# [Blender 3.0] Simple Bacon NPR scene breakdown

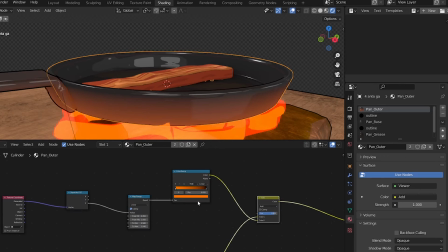4:07 There is an extra layer of gradient added onto the base notes to show the lighting from the fire, which could have been done using texture painting but I'm lazy.
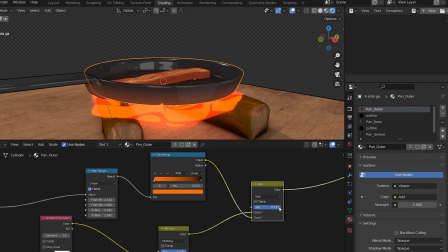4:19 And yes, textures are very important in NPR so don't be lazy like me, maybe sometimes it's okay but.
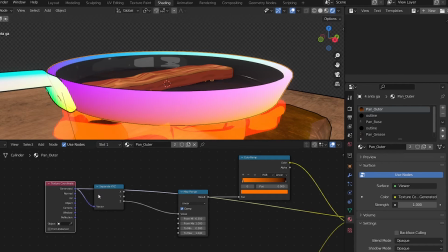4:27 The orange gradient comes from the Z coordinate, which is from the generated coordinates.
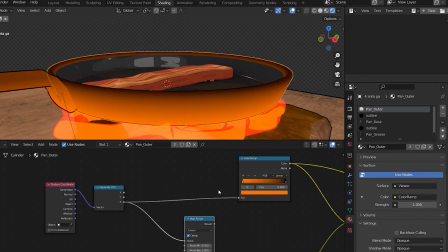4:33 But instead of plugging in the Z into the color ramp directly, I used an additional map range node in between to make the gradient softer.
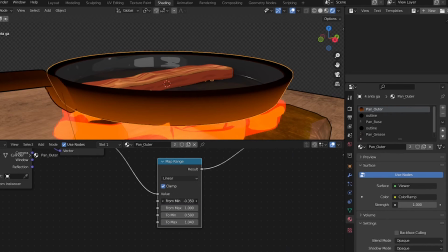4:43 Basically I just keep adjusting the values of the map range until I get the desired results.
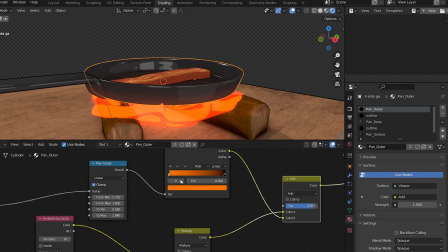4:50 Lastly, add that gradient on top of the base colors.
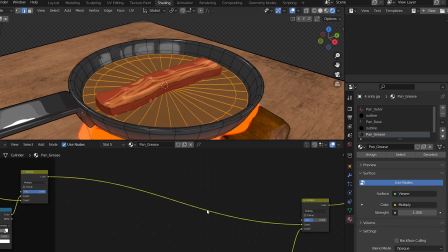4:54 For this part under the bacon, I've multiplied an animated noise texture on top just to show that there's grease in this area.
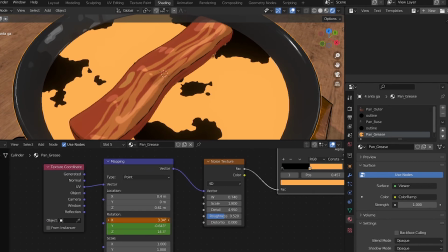5:03 To animate the noise, I added keyframes on the rotation values of the mapping node here,
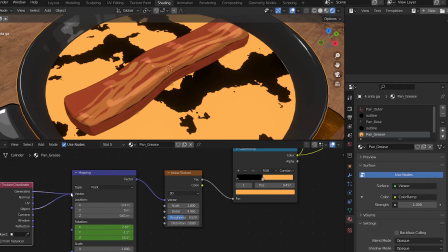5:08 and I'm using UV coordinates but you can use generated or object coordinates so you don't have to unwrap anything.
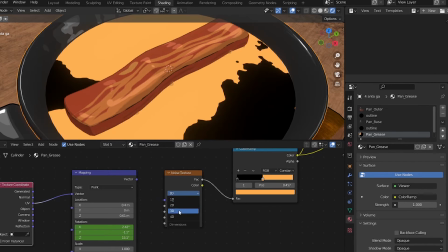5:16 You may also use the 4D noise texture and animate the W value to achieve similar effects.
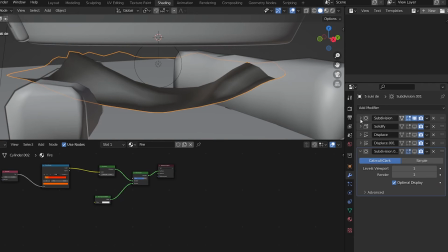5:23 Moving on to the fire, it's basically a plane, give it a bit of geometry with a subserve, add a solidify for some volume,
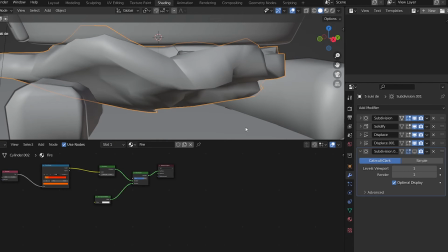5:31 2 displacement modifiers on top, and another subserve to smooth things out.
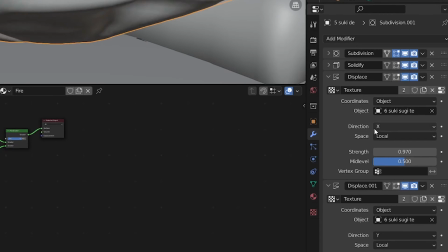5:36 To animate the fire, I have these two displays along the X and Y respectively. I'm doing X and Y only so it won't poke through the pan through the Z axis.
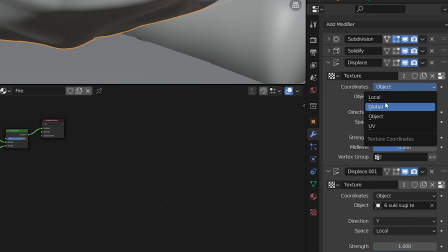5:47 These displays modifiers use object coordinates, which is from an empty that keeps moving up.
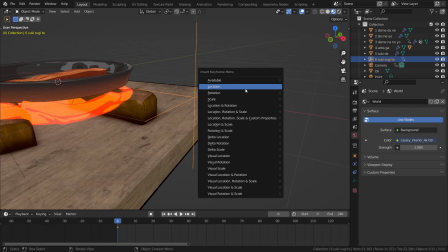5:54 In the start of the animation, add one keyframe on the empty's location.
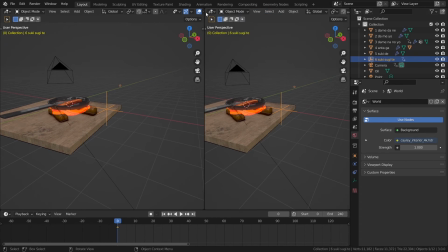5:59 Then go to the graph editor and add a generator modifier on the z location.
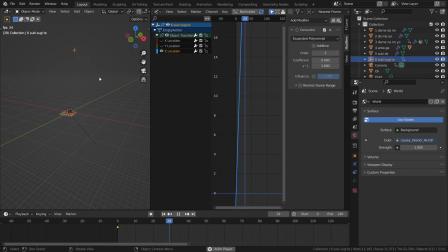6:04 The mt would keep rising forever, but without tweaking any values, the mt goes up really fast. To fix this, we have to control how steep this line is. Hey, do you remember the equation y equals mx plus c?
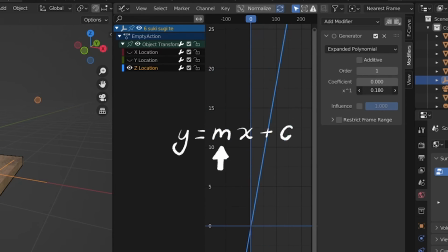6:20 This value here is basically the m in the equation, representing the slope or the steepness. Decrease it towards 0 and now the empty moves a lot slower.
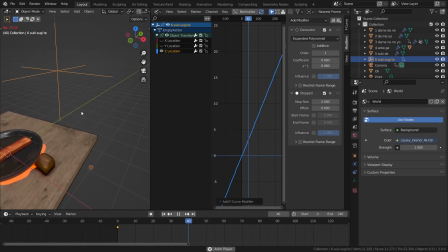6:32 You can even add a step interpolation modifier to decrease the smoothness of the fire's movement, maybe to give it a more anime look.
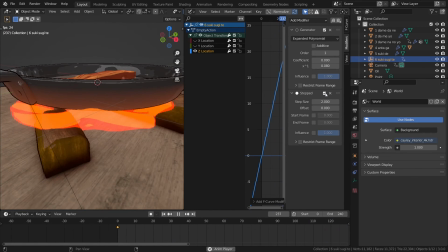6:40 It's an option but I think I would keep it smooth in this case. The fire has a basic material.
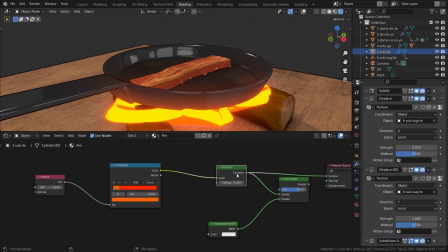6:48 Give some colors to a fresnel, plug the color into an emission shader and mix it with a transparent shader.
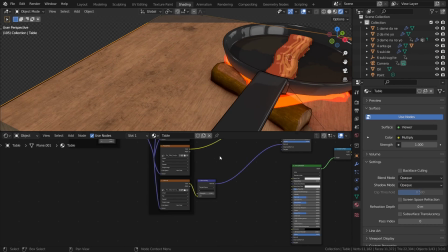6:54 Make sure to use alpha blend. For the wooden parts of the scene, I actually mixed in some PBR textures.
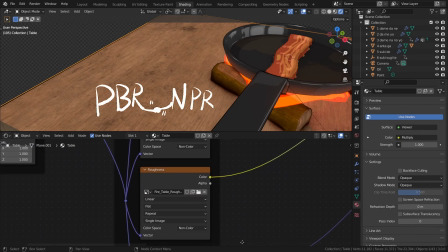7:03 And yes, sometimes in NPR, it's good to mix in some realistic shading or textures.
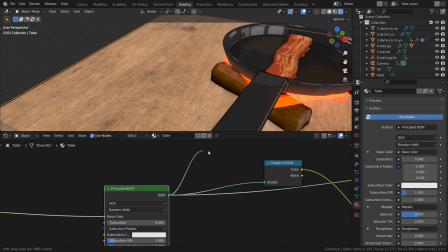7:09 What we can do is to take the PBR shader,
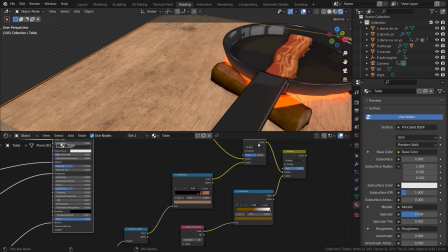7:12 convert it back to color, and further modify the colors and shading using those NPR setups.
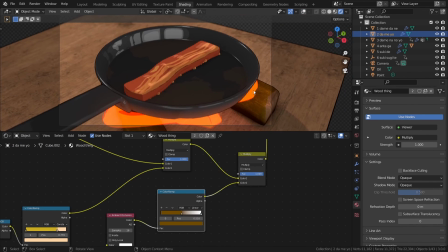7:18 The ambient occlusion on the wood right here helps create the illusion that a pan is touching the wood,
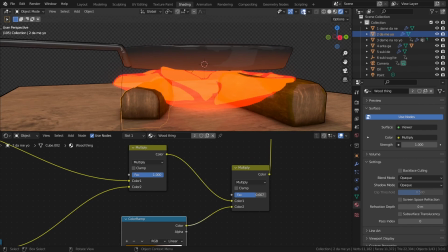7:25 while in fact they are separated to avoid intersections with the fire. Finally, let's take a look at the camera.
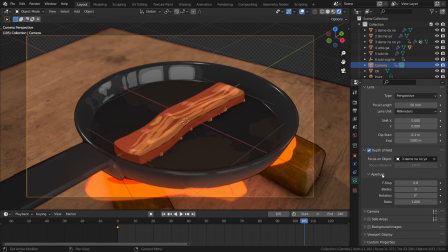7:33 I added some depth of field in the updated version, while in the original I added those blur in post.
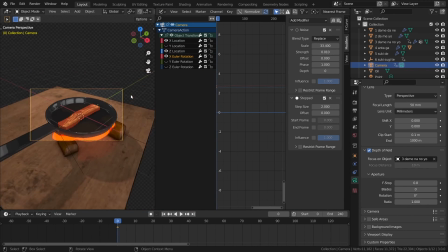7:40 I created some camera shake by adding keyframes on the camera's location and rotation at the start,
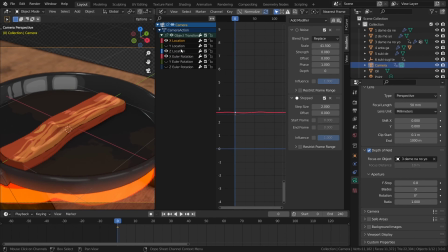7:45 then added some noise modifiers on the graph of the X and Z locations and X rotation. This time I actually added the step interpolation modifiers to make the camera shake less smooth.
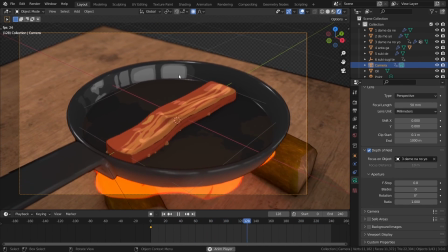7:57 It's really optional depending on your style. Making things lower FPS does not mean it automatically becomes more like anime,
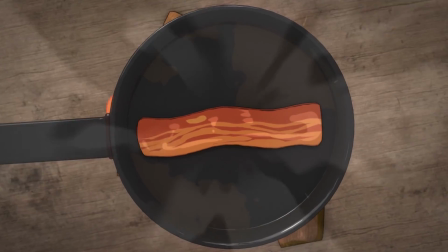8:06 so remember to only make the changes if it's really needed for your style.